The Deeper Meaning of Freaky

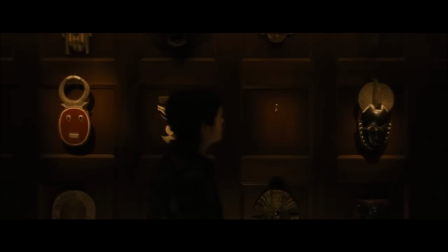4:05 So he chooses a mask from a selection displayed above the staircase.
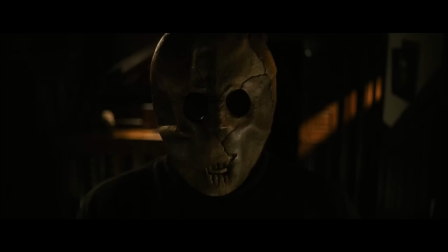4:10 The mask he goes for is incredibly simple, betraying no form of emotion. Cracked and weathered, it's a face of stone. and it's the perfect choice for this particular killer.
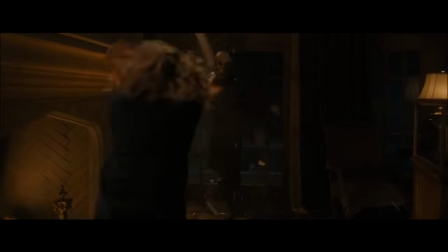4:21 He is a man of imposing stature with the ability to smash through windows and fences. He is a rock of a man with an unflinching resolve to demolish life. But it takes him longer to settle on a weapon. To enact the opening kills, he's just using the objects that are nearest to hand.
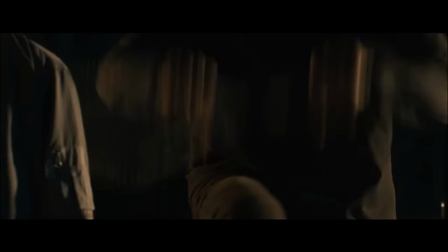4:37 A glass bottle, a toilet seat, a tennis racket, a spear. There's a restlessness to this. He's improvising. These objects do the job, but they're not quite what he's looking for. And then, an Aztec dagger called Ladola catches his eye.
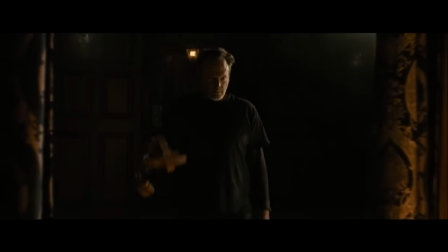4:53 With a deep sense of satisfaction, perhaps at settling upon his weapon, he removes his mask, and we see his face.
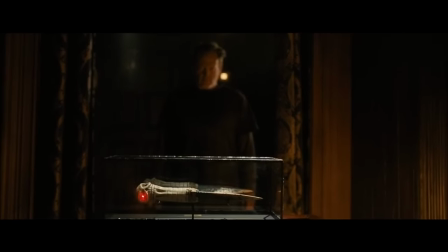5:01 Through this surprisingly early reveal, the film is telling us that the identity of the Blissfield Butcher isn't a mystery it wants to maintain. Freaky is not a whodunit, or at least it's not a whodunit from the perspective of the audience. It's interested in a different question. What happens if the killer and the victim swap bodies? We're going to enter spoiler territory. Our protagonist, Millie Kessler, is a student at Blissfield Valley High School.
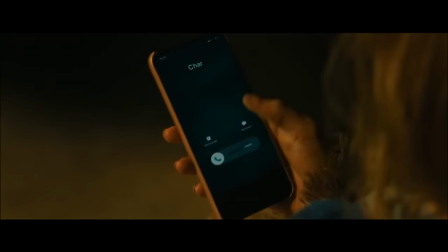5:30 In this scene, she's waiting for a ride home after performing her duties as the mascot for the homecoming football game.
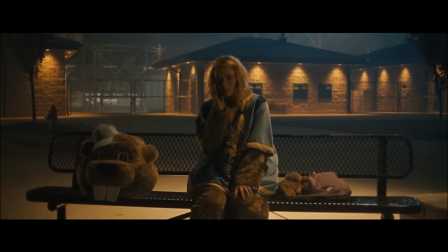5:37 The stage is set for the butcher to arrive. The high school mascot is a beaver, which is a notable choice.
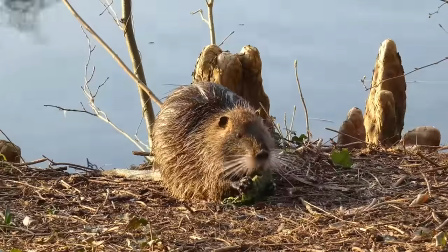5:44 Beavers are fluffy creatures. They don't look especially dangerous, but their ability to gnaw through tree trunks with their large teeth is slightly terrifying.
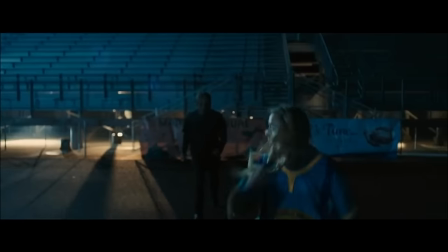5:53 You don't want to get on the wrong side of a beaver, and that will become important. When the butcher arrives, Millie does what any reasonable person would do. She runs. But this is made difficult by the cumbersome beaver costume. The butcher catches up and stabs her with Lodola, and at this point it's made abundantly clear that this is no ordinary dagger.
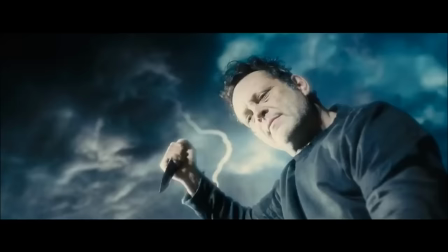6:15 For a moment the setting transforms into a setting of an Aztec temple and we're like whoa okay this is a supernatural slasher movie.
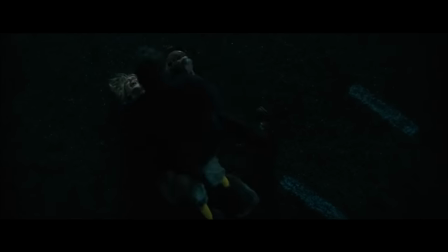6:21 The stab wound on Millie's left shoulder is immediately mirrored on the butcher. Both characters are left dumbfounded. Whatever the butcher just did he wasn't expecting it. He runs away. In the aftermath of the attack we're given a fantastic slow motion shot.
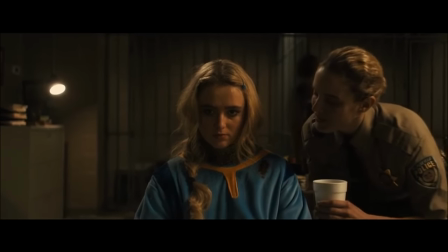6:35 The camera pulls back from her bewildered Millie as her sister and mother try to comfort her in the police station.
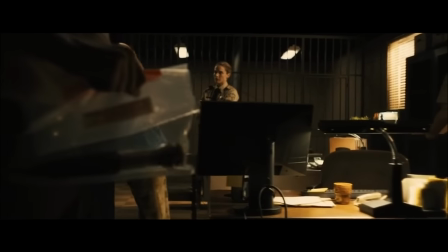6:42 Millie's eyes are fixated on… what? The dola. The dagger.
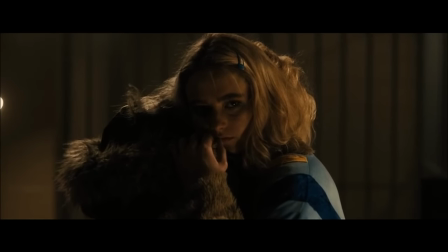6:47 As it makes its way into the frame inside a plastic evidence bag carried by an officer. This dagger has done something to Millie.
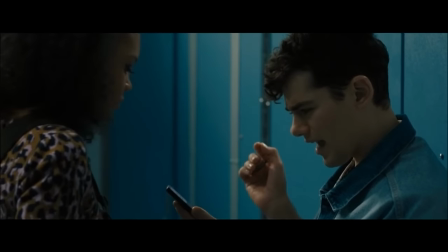6:54 And it's done something to the butcher as well.
La Dola, an ancient Aztecian dagger used in ritual sacrifice?
In horror films, transformations almost always occur at night, in the uncertainty of the darkness, when the boundaries between realms seem to become thin. Sleep itself represents a mini-death of sorts. The body is plunged down into a hazy state of consciousness, a land of vivid dreams, to later re-emerge, renewed and refreshed for a new day.
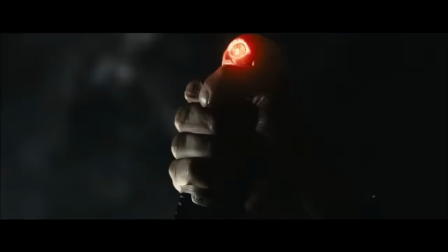7:25 And as Thursday the 12th gives way to Friday the 13th, another reference there, Millie emerges from her sleep a completely different person. In fact, herself and the butcher have swapped bodies. That was the effect of the knife. And that means that the killer is now hiding within the body of an unassuming teenage girl.
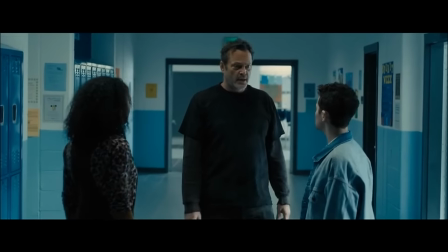7:44 He is a wolf in sheep's clothing.
He's here somewhere. He's wearing my body and he's wearing my face. he's like a wolf in sheep's clothing.
This phrase originates from the words of Jesus spoken at his Sermon on the Mount. Watch out for false prophets.
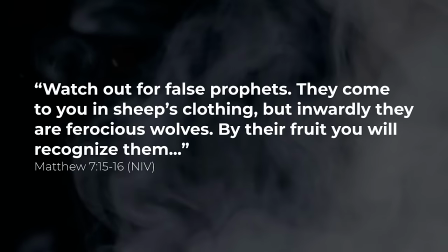7:59 They come to you in sheep's clothing, but inwardly they are ferocious wolves. By their fruit you will recognize them. And that's exactly what we see.
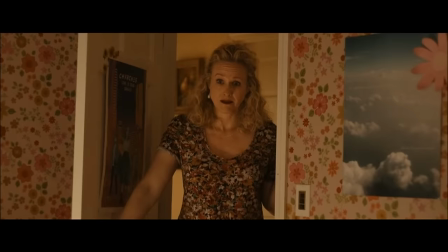8:09 At first the butcher is frustrated at the predicament, but then he starts to see it as an opportunity.